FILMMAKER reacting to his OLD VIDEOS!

So I don't know if you guys heard that, but that was a little sound effect when he, when they kind of, did one of these and that, you'll hear like a little boom. And so that's one of the things that aren't present in the other videos, or any type of sound effects. So I wanted to make sure there were some decent sound effects in here, just something that kind of adds a little bit more of a dynamic to the video.
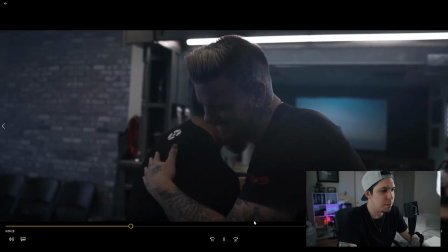12:36 So let's go back, we'll hear that again. There it is. All smooth, 120.
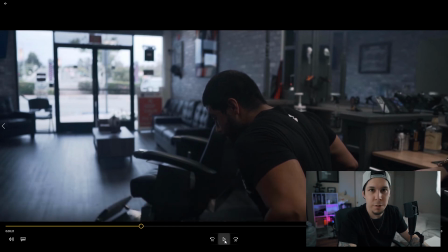12:45 All the other videos were shot, the other two were shot just 24 frames. This shot all in 120. This was shot on my Sony a6500. So yeah, oh, looks so good.
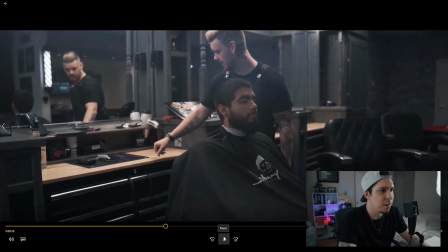12:59 Again, editing to the music. Little shaky there.
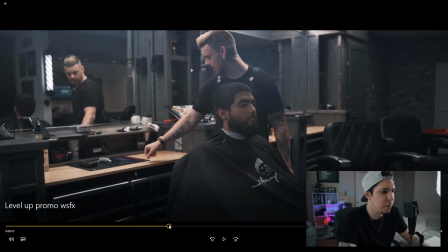13:05 I don't know if you noticed that. I could have added some warp stabilizer and it would have taken care of it. You see the camera kind of goes up and down.
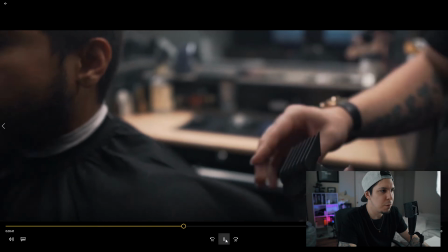13:14 A speed ramp there.
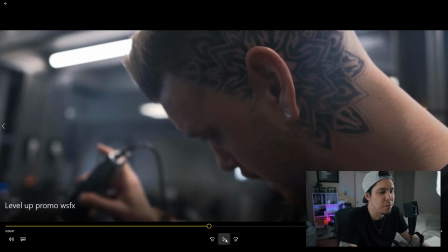13:21 So some kind of sound effects, some more sound effects of a clipper, buzzing some hair.
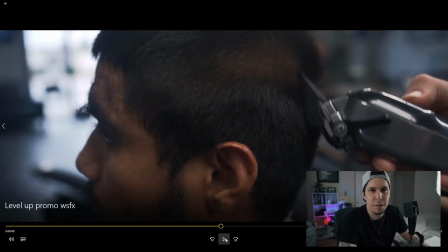13:29 Again, that just adds a little bit more of a dynamic to it.
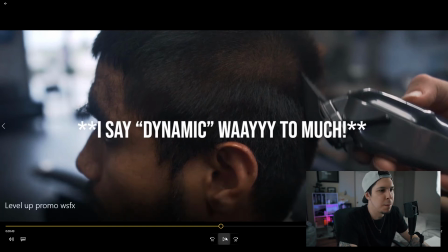13:32 It doesn't, it's not meant to be crazy overwhelming or anything like that, but it does add a little bit more to what you're doing.
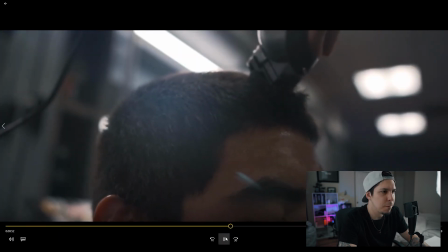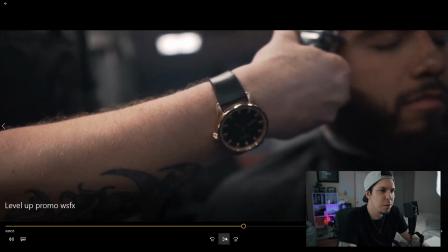13:44 Little shot of his watch there. So there's a lot more movement in here. It's not just the guy's haircut, not just a few different angles of the guy sitting there on a tripod getting his haircut. This is a little bit more cinematic, and I, as you can see too, I added the anamorphic bars in here as well.
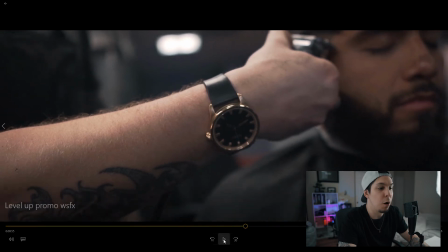14:00 Just brings more, it makes it more interesting. Oh, and I color graded this video, where the other two I didn't color grade the video.
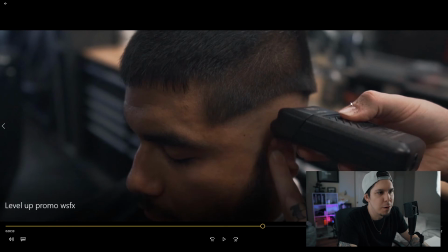14:12 Nice close-ups of the barber, close-ups of the tools that he's using.
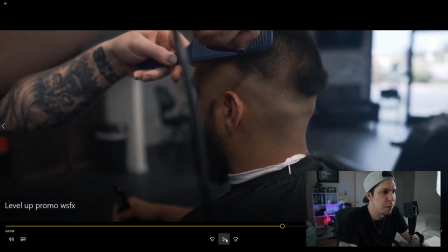14:22 Some more buzzing sounds.
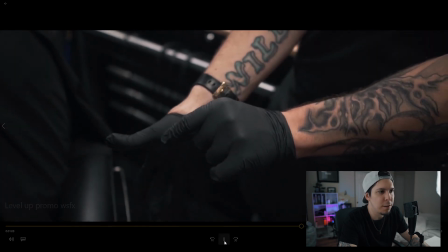14:27 Close-ups. Him putting the gloves on because he's about to clip his beard.
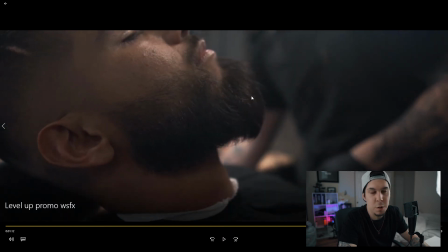14:31 A close-up of the beard letting you know what's going to happen before it happens. It's kind of just like introducing the next part of what's going on. So again, this is some storytelling without any kind of words being said.
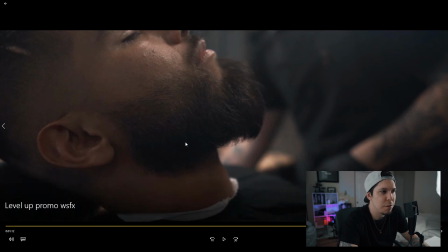14:46 It's just, nothing's happening here. This is his beard. So the next scene is going to be him getting his beard clipped.
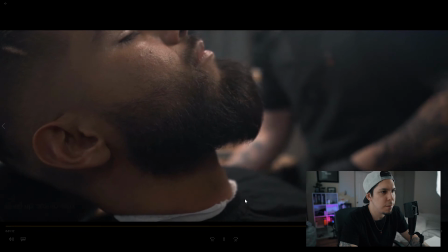14:53 So this is kind of an example of storytelling in a video. A little bit more buzzing sounds.
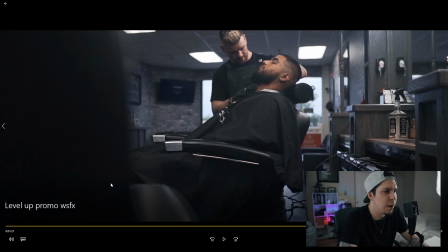15:05 Okay, see we're using this as kind of like the foreground, then we've got the background there, and then we're going to do a little cool transition here.
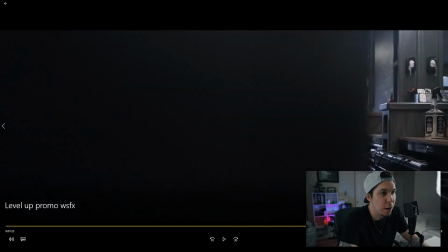15:16 Kind of like that. Now, one thing I could have done better is, or what I originally wanted to do, is this ended up just cutting to black.
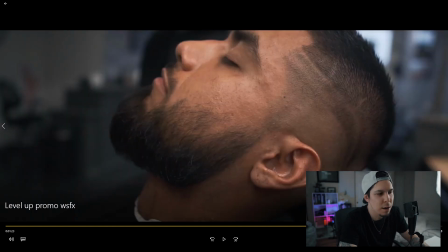15:24 I actually meant to do a mask. For some reason, it just didn't really work. Maybe I just rushed it or something like that, and it didn't look good. But it was meant to be masked so that when it comes out from the other side of the chair, this clip is right here.
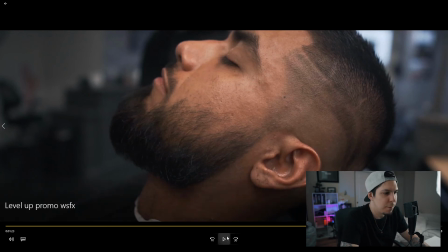15:39 So that didn't really work. A little speed ramp there.
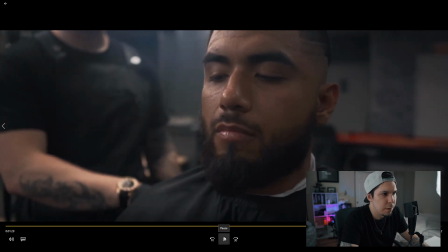15:45 This is the end of the clip here. Speed ramp.
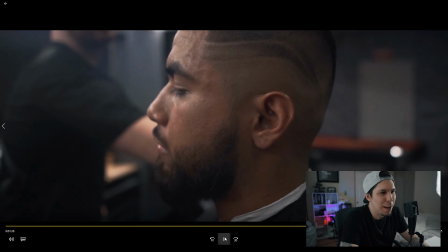15:54 Okay, so kind of a funny story. So this part right here, I don't think I noticed it until I actually delivered it to the client and then I watched it again. But this part right here, so when you're editing in 120 frames in a 24p timeline,
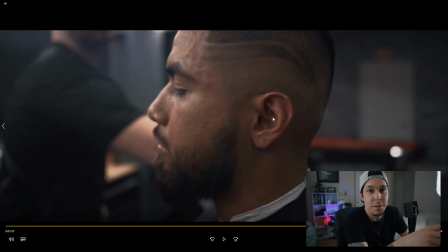16:13 you usually want to slow down your 120 to 20%. So obviously that's what I did for most of the video. But here, I accidentally put 2% instead of 20%.